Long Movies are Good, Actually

Whether you're a pro looking to sharpen your skills, or a novice dragging up a new hobby, Skillshare has got you covered.
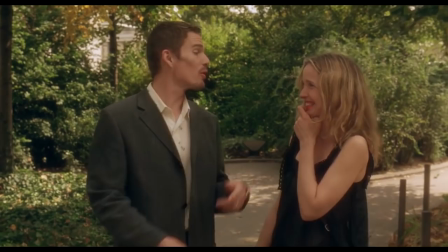Now before I get into why I love long movies, some caveats. First, I should stress that I am not saying short movies are bad.
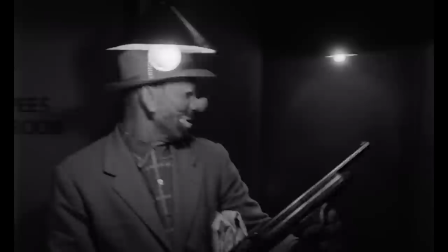I absolutely appreciate the value of tight, economic storytelling,
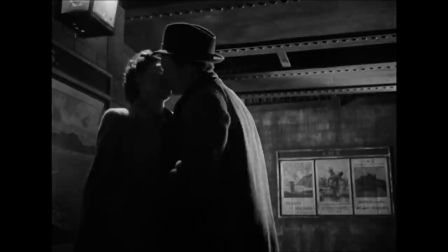which manages to deliver a fulfilling cinematic experience in 90 minutes or less.
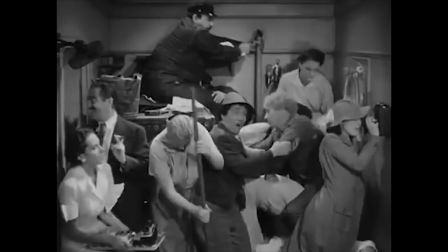I've recently been rewatching old Marx Brothers movies, and it's frankly amazing how much blistering comedy the boys are able to pack into just over an hour.
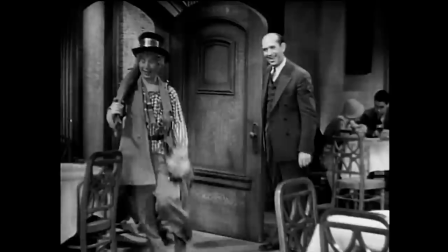And that's pretty great, in part because, like low-fat snacks, I don't feel bad when I devour a lot of them in one sitting.
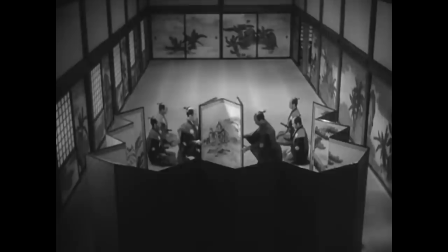Second, I also get how long run times can be really intimidating.
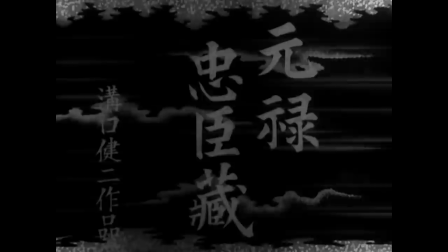I've been casually marathoning some of the early films of Kenji Mitsuguchi lately, and been stalled by The 47 Ronin,
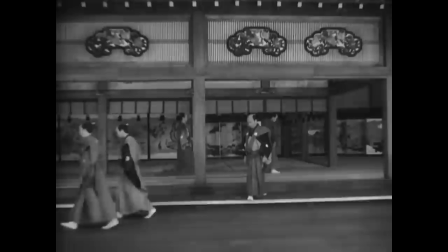given it's technically two films clocking in at four hours, and I want to make sure I have the time to give it a fair shake when I do sit down to watch it.
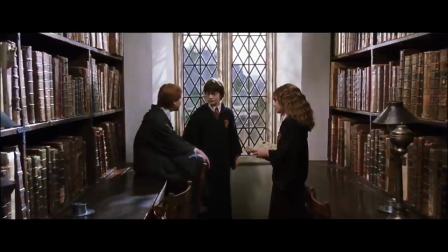And third, I have certainly been guilty of criticizing movie length in the past. Just last May,
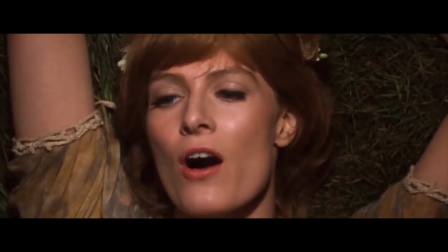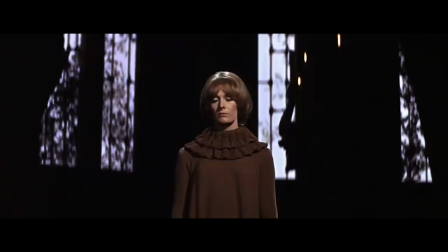I complained on Letterboxd about the 1967 musical Camelot and its bloated, rambling three-hour runtime.
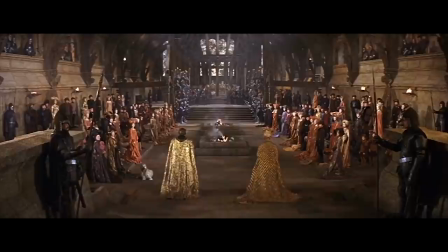Thing is, this is ultimately a pretty superficial observation.
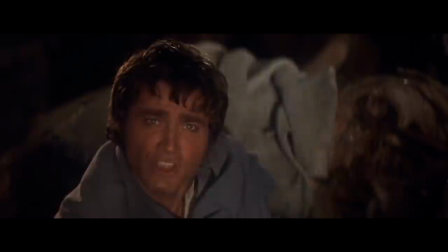It's easy to point to the film's length and say, that's the problem, but my real issues lie in thin characters,
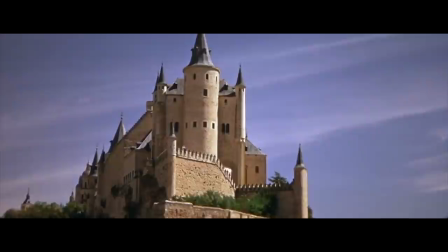weak conflict, and a general lack of scope for an Arthurian epic.
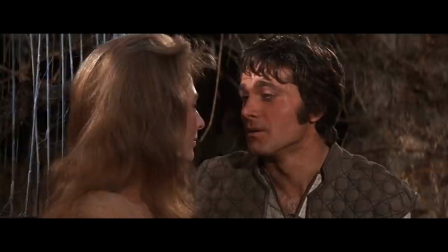A shorter version of Camelot might be more tolerable to me, but it wouldn't actually address what I don't like about the film.
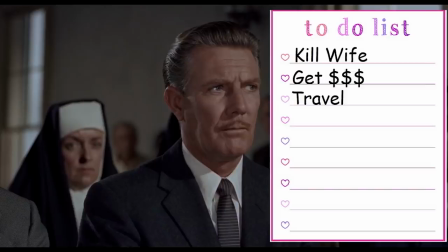In this sense, the trend of railing against long running times is not dissimilar to the nitpicky obsession with plot holes,
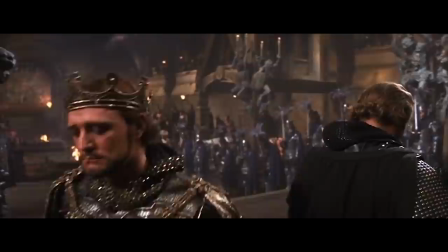an often substance-less critique which highlights surface elements of a text as the problem that usually mask deeper issues.
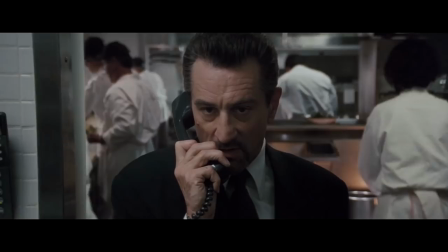Both strands of criticism also place central importance on a movie's plot.
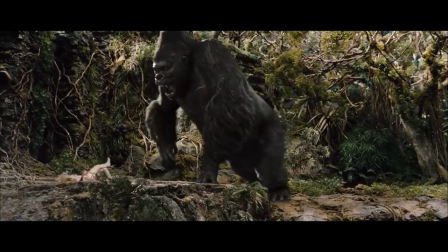The typical justification for length-based film critique is that X movie doesn't need to be that long.
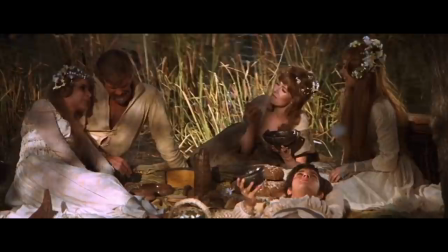A shorter version of Camelot might not be any better, but does a frivolous musical really need to be three hours?
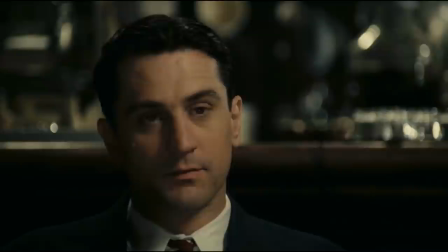But while I do value good economic storytelling, I think it's a mistake to assume the most economic way of relaying a film's plot is also the best way.
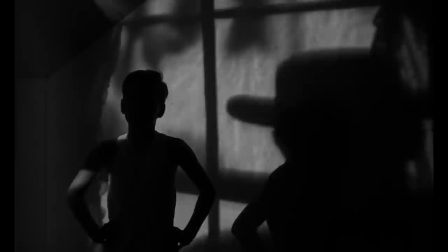Surely, movies offer more than just the most efficient delivery of plot points. Look at the Night of the Hunter, which, at 90 minutes,
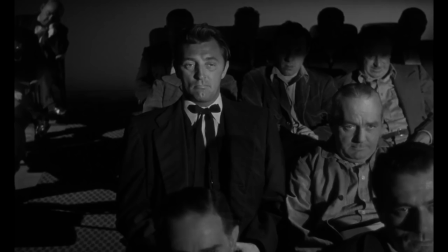is unlikely to be described as too long, but it does have superfluous scenes from a plotting perspective.
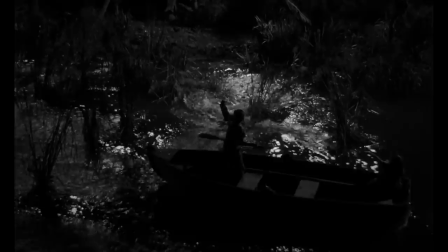After the children escape by a boat from murderous preacher Harry Powell,
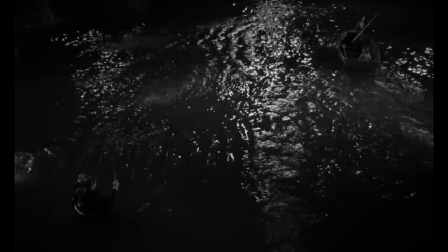the film lingers on for another minute and a half as the pair descend downriver,
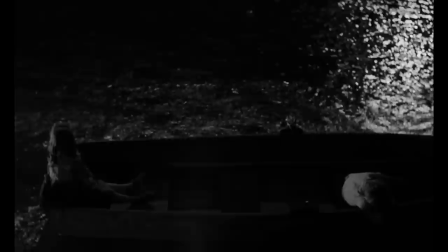shrouded in darkness, dwarfed in the framing by a natural world, equal parts wondrous and frightening.
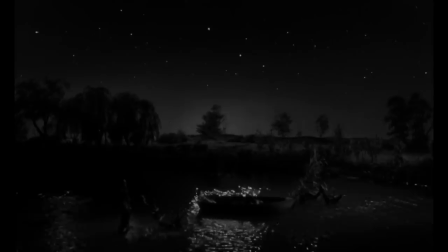And as Walter Schumann's score drifts into a trance-like haze, young Pearl sings a haunting little lullaby.
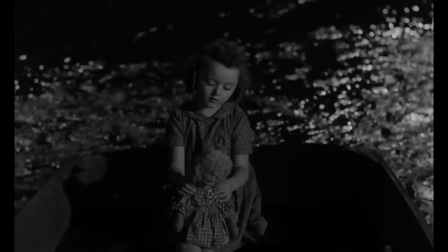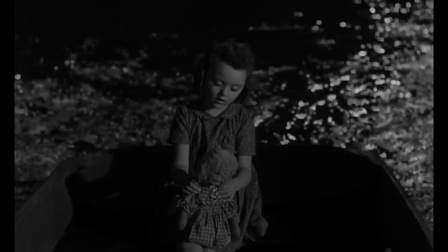This might just be my favorite scene in the movie,
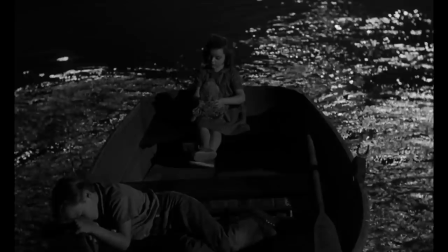a dark interlude which quietly stews in how hostile this world is to small things.
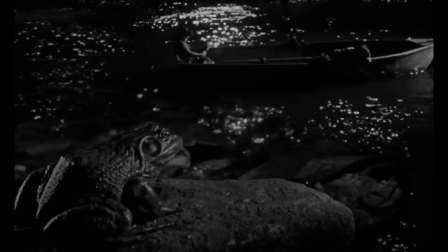But while rich in atmosphere and cinematic implication, the scene isn't all that important to the plot.
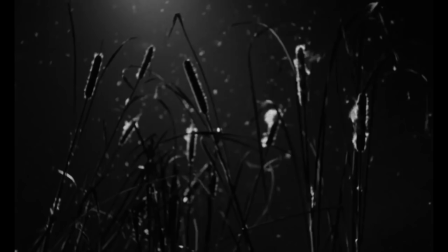It doesn't tell us anything we don't already know about the story or characters, and you could technically cut it from the movie and not really lose anything.
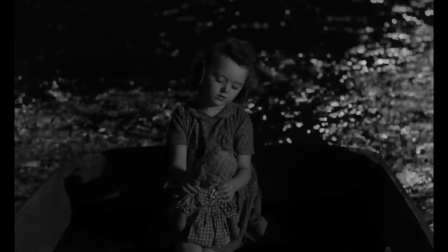But paradoxically, the film would be staggeringly lesser without it.
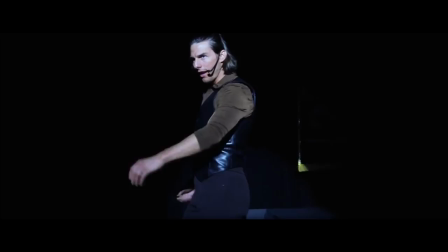But that's just 90 plotless seconds. What about when a movie stretches on for hours and hours with the thinnest of plots?
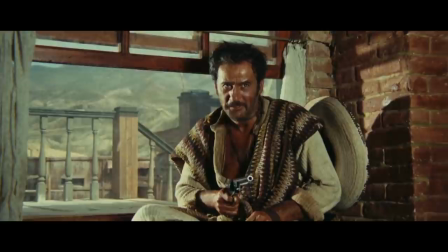Well, let's talk about The Good, the Bad, and the Ugly, a three-hour western epic with the thinnest plot imaginable.
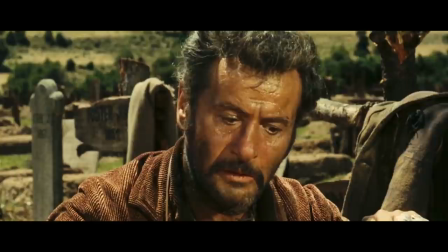Three tough guys shoot at each other in the Old West while searching for buried treasure.